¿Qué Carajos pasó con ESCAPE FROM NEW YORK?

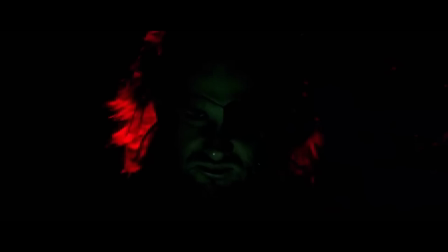Otro de los ingeniosos efectos que crearon fueron las supuestas gráficas computarizadas en 3D en el planeador
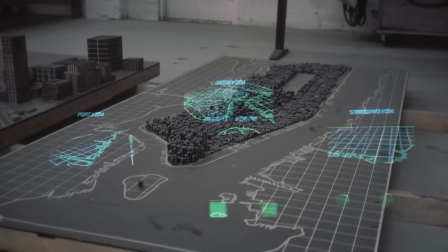y que hicieron con simples cajas de cartón color negro que simulaban edificios y cinta adhesiva reflejante,
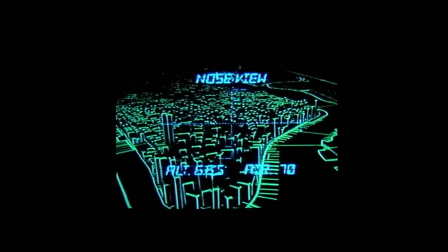moviendo la cámara por encima y aumentando el contraste en el filme, logrando un look futurista.
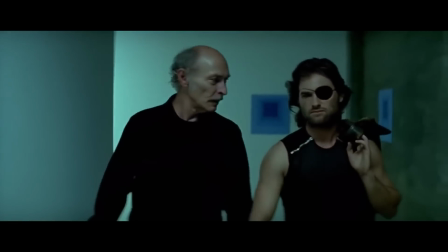Otro reto no se dio con los efectos especiales o las secuencias de acción, más bien con una escena muy mundana.
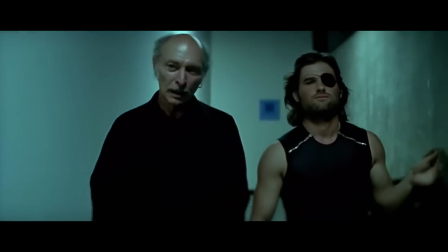El actor Lee Van Cleef sufrió una herida en la pierna,
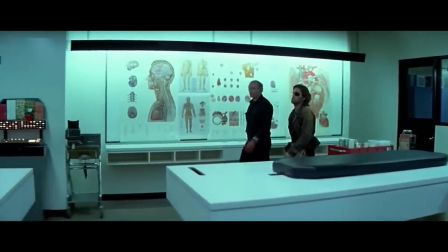tenía dificultad para caminar y problemas para concentrarse en sus diálogos cuando él y Plisken caminan por los pasillos del cuartel de policía.
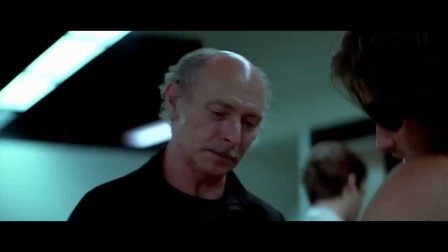Van Cleef diría que fue lo más difícil que ha hecho en su carrera.
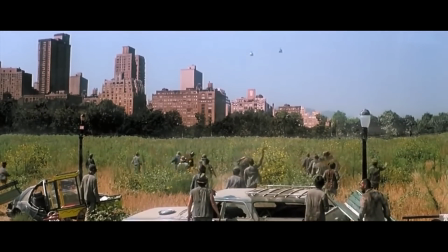Una escena creada a última hora fue la de los helicópteros aterrizando en Central Park durante el día, la cual añadió Carpenter para romper la excesiva oscuridad de la película.
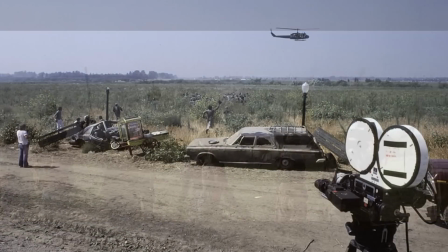La escena se filmó en el Valle de San Fernando, California, con una pintura en mat en el fondo hecha por el mismísimo James Cameron.
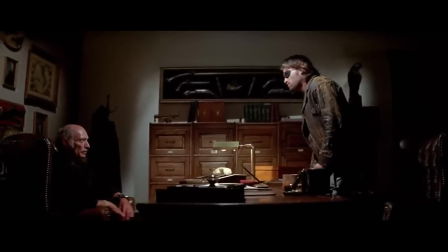Las limitaciones de tiempo y presupuesto junto a las necesidades narrativas, llevaron a la eliminación de ciertas ideas, como los cigarros que se encienden solos que fumaba Snake.
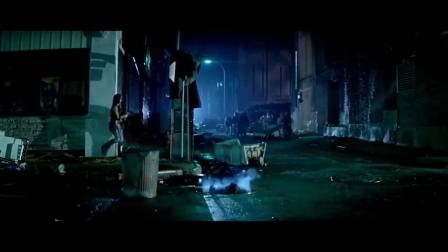Carpenter también quiso incluir más tipos diferentes de pandillas en la ciudad prisión, como la pandilla de nativos americanos cuyas escenas se cortaron del filme, pero hacen una pequeña aparición cuando se corta el ancla del planeador en el techo del World Trade Center. Un cambio grande fue la eliminación de la secuencia inicial de 10 minutos original.
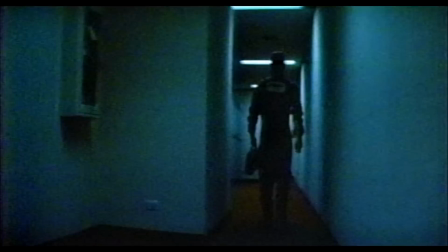Dicha secuencia, grabada en el sistema del metro de Atlanta, presentaba al fallido robo a un banco y el arresto de Plisken.
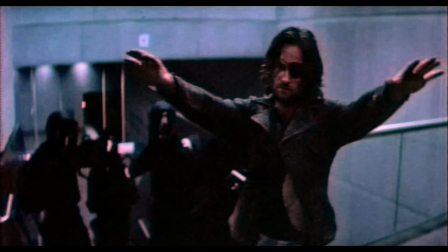La secuencia dejó confundidos a los espectadores en las proyecciones de prueba, así que Carpenter la removió por completo.
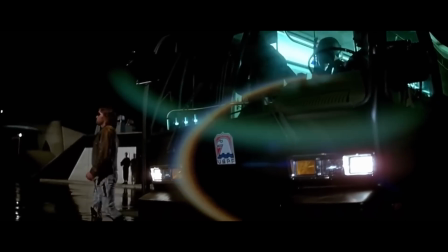También se dio cuenta de que la primera aparición de Plisken en custodia policíaca en la Isla Liberty era una mucho mejor introducción.
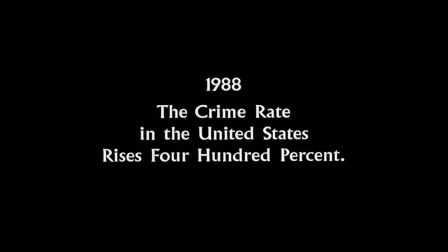Para familiarizar a la audiencia con el contexto de la película, se añadió una nueva secuencia inicial animada que narra los eventos generales del futuro en 1997.
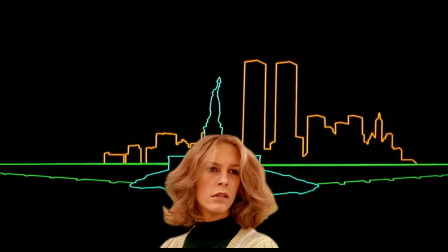También presentó una oportunidad para involucrar a la sobreviviente del otro film de Carpenter, Emily Cortis, quien narra la introducción y fue la voz en los altavoces del cuartel de policía.
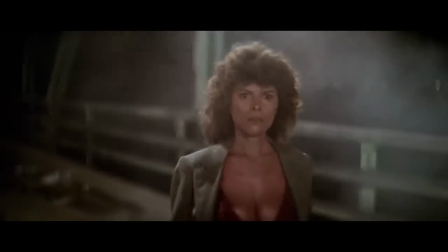Otra escena que necesitaba clarificación era la muerte de Maggie,
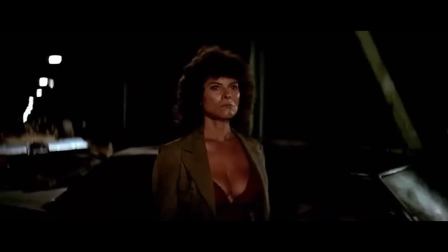cuyo destino en el puente pareció no muy claro para los participantes de las audiencias de prueba, entre los que estaba un adolescente de nombre J.J.
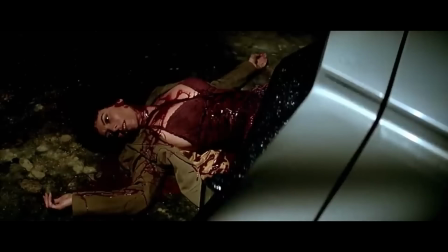Abrams, así que Carpenter y Barbó añadieron una escena extra de ella tirada en el piso y bañada en sangre que filmaron en la calle afuera de su casa. Carpenter compuso la música de sus previas películas.
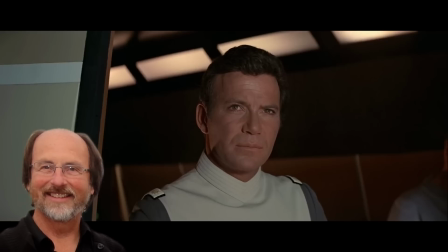Para Escape from New York se asoció con el diseñador de sonido Alan Howard, quien trabajó con el editor Doug Ramsey en Star Trek The Motion Picture.
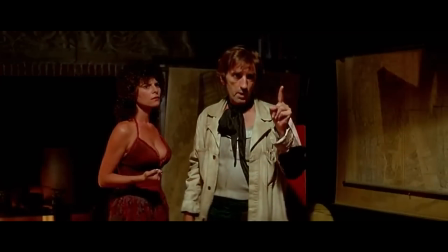Usaron el distintivo estilo de sintetizador de Carpenter y una de las primeras drum machines del mercado.
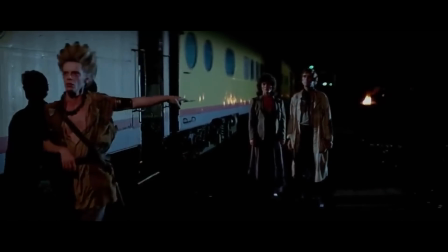Los creativos trabajaron en más películas de Carpenter. Escape from New York se estrenó el 10 de julio de 1981.
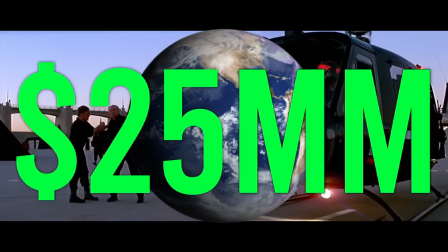En el transcurso de ese verano recaudó más de 25 millones de dólares y se convirtió en el tercer éxito consecutivo de John Carpenter.
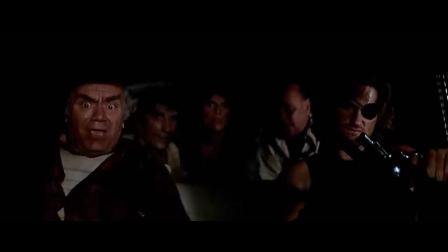Los críticos también apreciaron el ingenio de la película, la atmósfera y la acción, además del actor principal actuando fuera de su imagen.
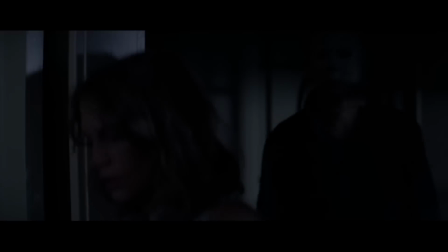Todo el esfuerzo para llevar la historia para adultos de Carpenter a las pantallas dio frutos. Y como muchas de las películas del director se convertiría en una de largo legado,
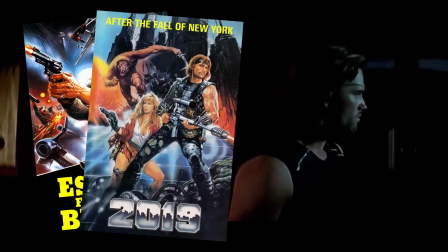incluyendo a otros muchos filmes, novelas y videojuegos como Metal Gear Solid.
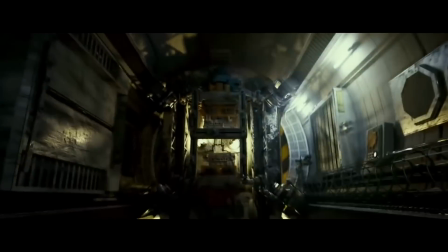De hecho, se nota la influencia tan fuerte en películas tan recientes como Lockout del 2019,
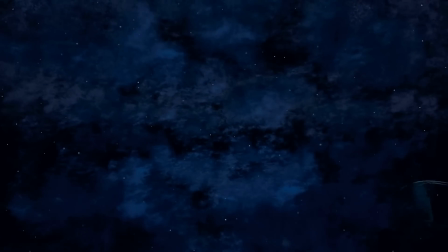al extremo de que Carpenter demandó a Lupe Sony a su compañía EuropaCorp por plagio y recibió medio millón de dólares.
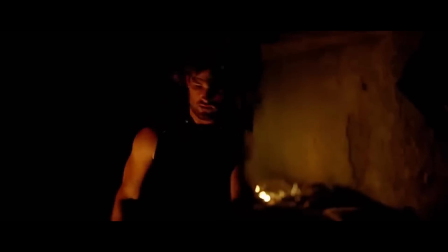Snake Plissken se convirtió en uno de los personajes más reconocibles del género de acción y probablemente el papel más famoso de Kurt Russell.
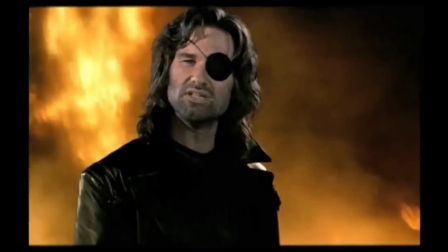El director y la estrella se reunirían tres veces más, incluyendo la secuela de Snake de 1996,
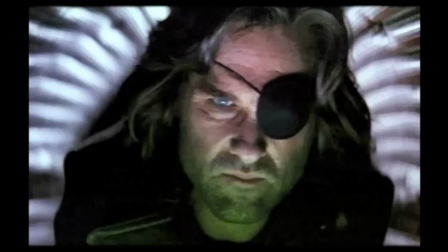Escape from LA, que funciona como remake y secuela.
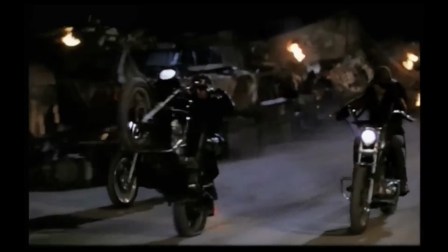Los planes para continuar más historias del personaje jamás se hicieron realidad, incluyendo una serie de televisión, un videojuego y una serie de anime.
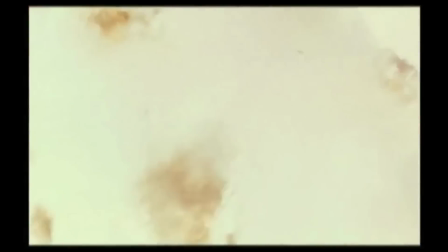Y hasta ahora sus aventuras solo han continuado en cómics.
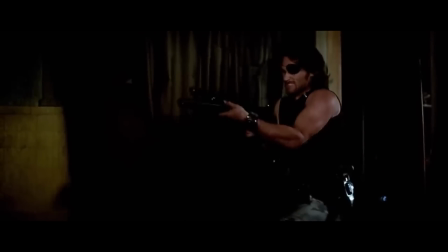La idea de un remake de Escape from New York ha circulado por Hollywood por casi dos décadas, pasando por las manos de directores como Len Weissman,
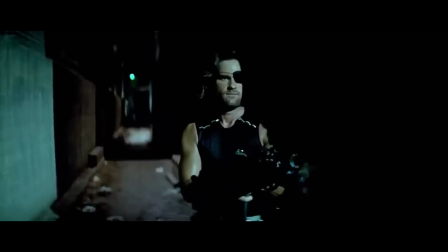Brett Eisner y Robert Rodríguez, con el creador de The Invisible Man, Lee Wannell, como el más reciente.
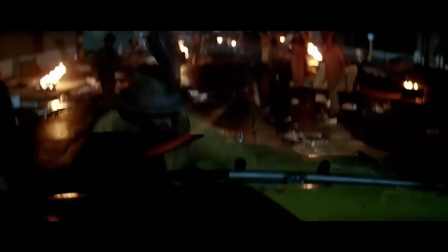Los actores que se ha rumorado que hicieron el papel de Plisken van desde Gerard Butler, Josh Brolin, John Berthold y Jeremy Renner.